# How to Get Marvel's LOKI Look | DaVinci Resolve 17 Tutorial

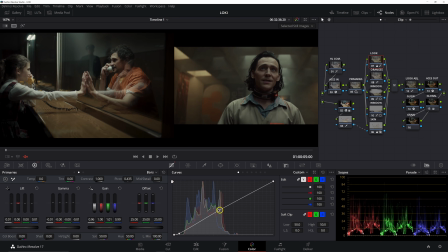(24:53)
So by adding that second point here kind of in the middle, we're just keeping our mids where they were naturally, and then we're just bringing down the shadows, the very low shadows, kind of another way of using the log wheels. And then speaking of, we're gonna go into our look adjustments, and in our log wheels, we're gonna add just a touch of blue here into the shadows.
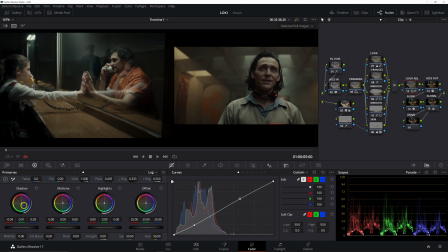And I think that's probably gonna finish it off for us. One thing I'll do is probably just take our low range and pull this down a little bit so it's not grabbing quite as much.
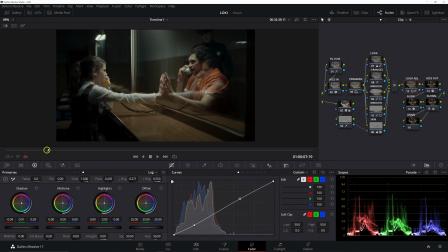(25:28)
But overall, I mean, I really like where that's at. So now I just wanna go ahead and scrub through and see how things are looking before we add our grain. Overall, it's pretty good, but this blue back here in the background is a little bit distracting. It definitely does not fit into our palette, so we're just gonna go into our hue versus sat.
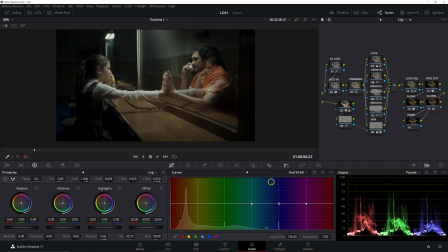(25:42)
We're gonna do this in our global adjustments node. And then we're gonna take our blue and cyan and just kind of bring them down in our saturation. So right there is gonna be good, and that's really only affecting this area because nothing else in our frame is blue. So we can get by with that adjustment happening there. So now last step, of course, we're gonna add some grain.
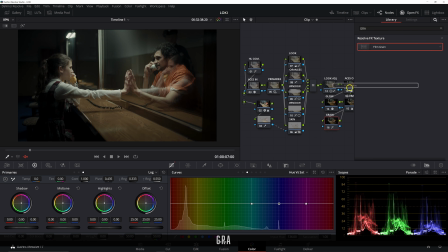(25:58)
Go to our open effects and just type in grain. And we're going to select a pretty fine grain.
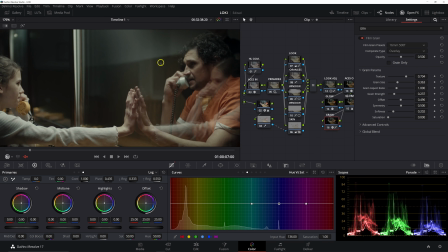(26:06)
We're gonna do 16 millimeter 500T. We want it to be present, but not overpowering. I'm gonna zoom way in so you guys can see this.
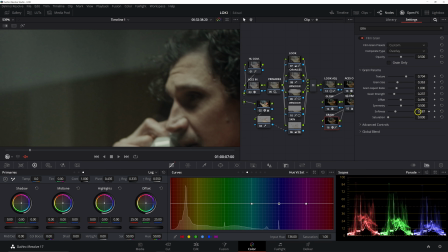(26:12)
And it's pretty subtle, but we're gonna take our softness and pull this back just so it's a little bit sharper. And then take our strength and raise it up some. I'm gonna zoom to fit.
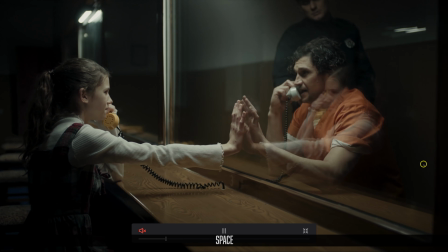(26:22)
And if we go full screen here, if we see this full screen, we're gonna play it back. See, everything's holding up very nicely.
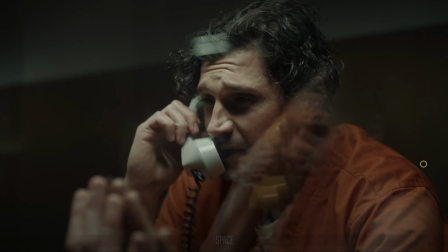(26:28)
Our skin tones are beautiful. Our skin tone qualifier has done a great job. And then looking at this frame here, if we pull up our reference again,
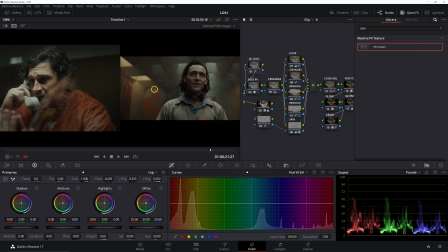(26:39)
I mean, exposure's off, but honestly, just the skin tone is absolutely beautiful. Again, it may not be a one-to-one match, but if we're going for the Loki look, I think we've done that.
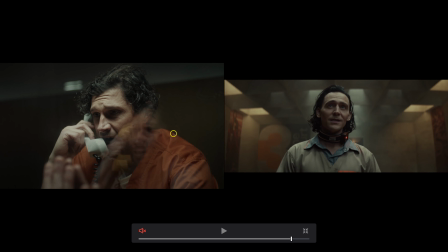(26:48)
And we've got a beautiful image with incredible contrast. It looks very filmic. I would say part of that is due to the highlight compression and that glow.
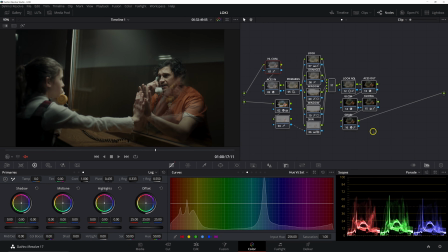(26:55)
I mean, it's beautiful. So that's just about it. Let's go ahead and turn off all of our nodes and then go through one by one and see what we have built.
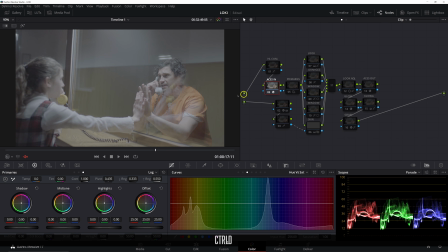(27:02)
So starting off, we're gonna start with Aces. This is our Aces input transform, taking our RE log footage, converting it to Aces.
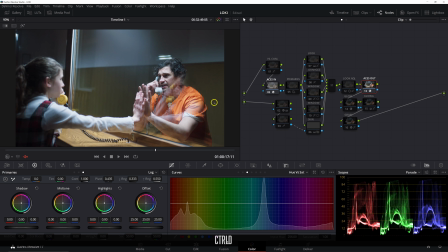(27:08)
And then our Aces out, which is converting the Aces color space into Rec 709. Then we did our highlight compression, which is just kind of giving us this slightly more filmic curve to our image. And of course, we're compressing those shadows, bringing them down. We did that pretty naturally by using our editable splines here to bring the overall highlights down,
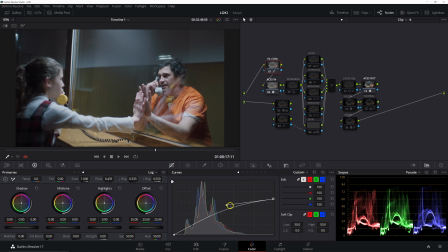(27:25)
the white point down, and then taper off that effect into our mid-tone so that we still have natural mids. Next up, we warmed the image up and added a bit of a green tint using our HDR wheels for our primaries.
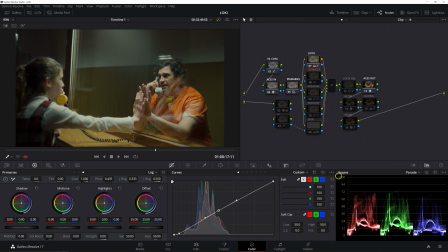(27:37)
And then we started adding to the look, pushing some colors into our lift gamma gain that we saw in our reference. So we're matching those tones there. And then next up, we have our oranges. And this, obviously, we're bringing down the saturation and the luminance of our oranges. We're also compressing those greener yellows to be more warm. So you look at the phone here, it's a great example of what it's doing.
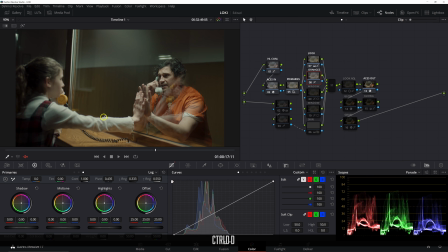(27:55)
You can also see that effect in the red of her overalls. So it's really just giving us this more pastel-y orange. Next up, we added our glow, and this does a couple of things. One, it gives us this really nice look in the highlights.
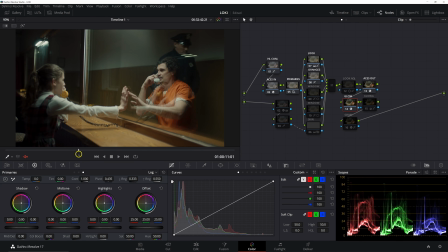(28:04)
And if we scroll back to around here, you'll see that effect over in the highlighted areas. It also does a good job of pushing a little bit more separation and contrast into our shadows, but it does so in just the super soft way that I'm a big fan of.
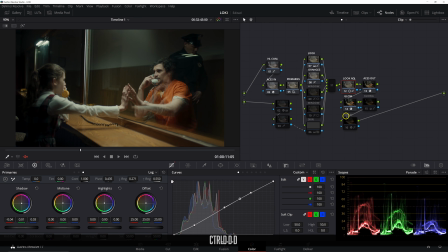(28:17)
And then we have our look adjustment, and this is where we really started to bring the image down in the overall exposure and get it closer to the Loki reference. And then to even further accentuate that, we added some more windows to shape some more light, and we added a bottom window and then our kind of hero frame.
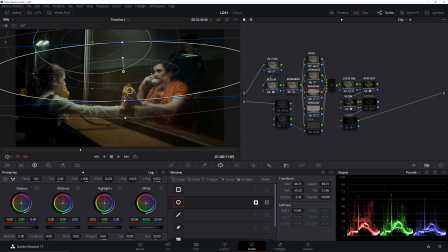(28:32)
Now we would want to go ahead and track these and just make sure they aren't, you know, going too high or too low.
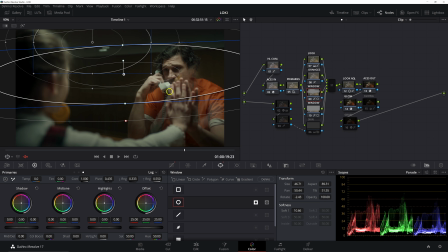(28:37)
And for the most part, our characters, our subjects stay in the same part of the frame, so we don't really need to track it.
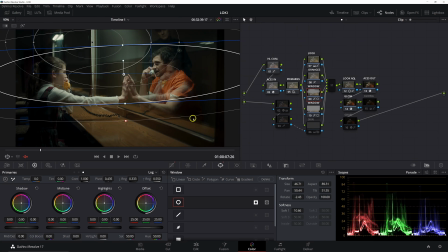(28:42)
But if they were moving, then of course we would track that.
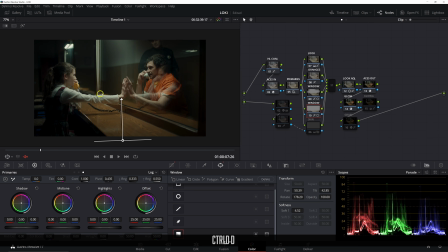(28:45)
And then of course our lower window, which is just taking the sting off of some of the highlights here in the bottom part of the frame. Then in our global adjustments, we desaturated the whole image,
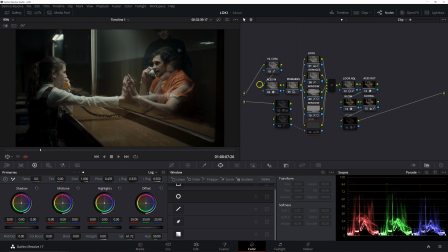(28:52)
but we did not want to affect our skin.